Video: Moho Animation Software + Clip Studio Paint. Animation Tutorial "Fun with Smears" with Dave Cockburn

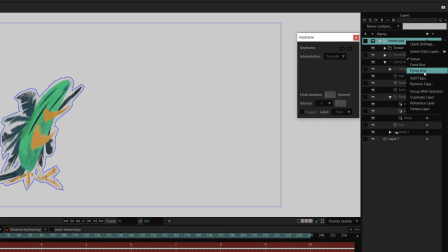503s
I position that, then switch to the flying bird. I position the flying bird and animate it off screen.
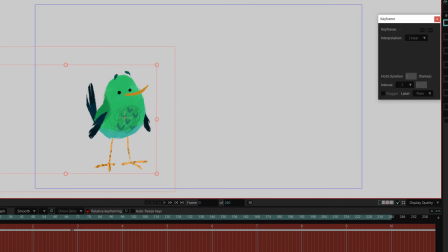Now, you may notice that the jump smear is only visible for a single frame, and after all that work, you barely even see it.
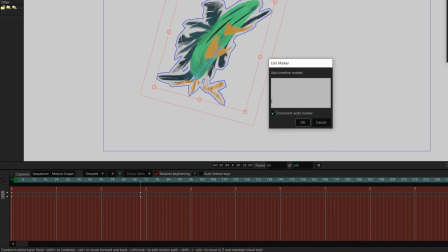526s
You feel it though. Adding a timeline marker is a handy way to see where my switch layer changes on every model.
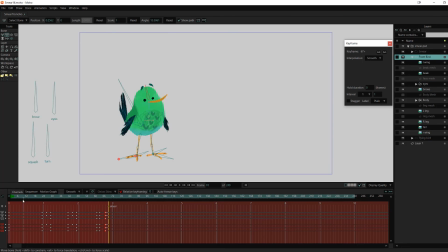537s
Using the same techniques, I do another pass through the animation, adding some anticipation poses and blinks.
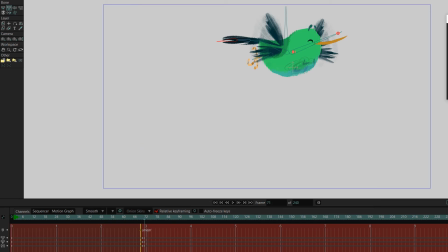546s
I animate the flying bird arriving from the smear drawing, stretching the tail and foot by moving and scaling their bones. I also add a little overlapping action. I give the bird flight a little up and down movement to give it some texture.
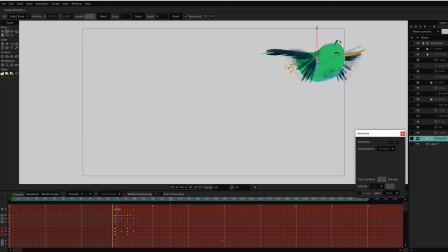559s
After that, I make more passes through the animation.
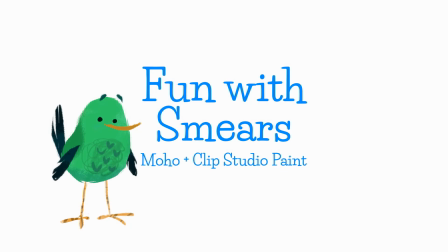563s
It's refine and refine till I run out of time, which sadly, I've just done.
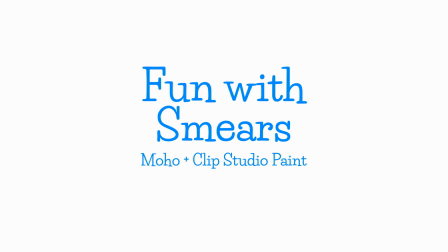569s
Hopefully, you now have an idea of how you might use smears in your own work.
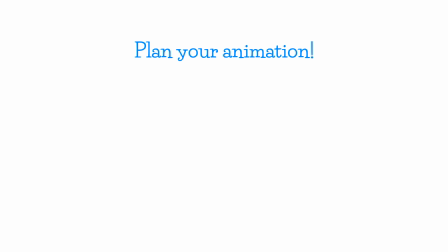574s
Remember, time spent planning your animation at the beginning is paid back tenfold at the end. Work in passes, big movements first, then details later. You can get pretty crazy with your smears as long as the colours match and the overall shapes follow the motion.
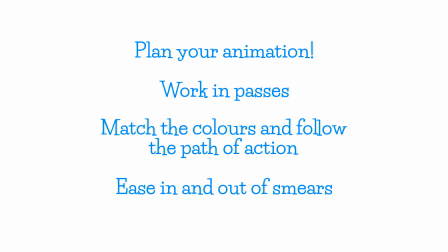590s
And of course, you don't see them for many frames. Easing in and easing out smears works very well indeed. Have fun, and over to you.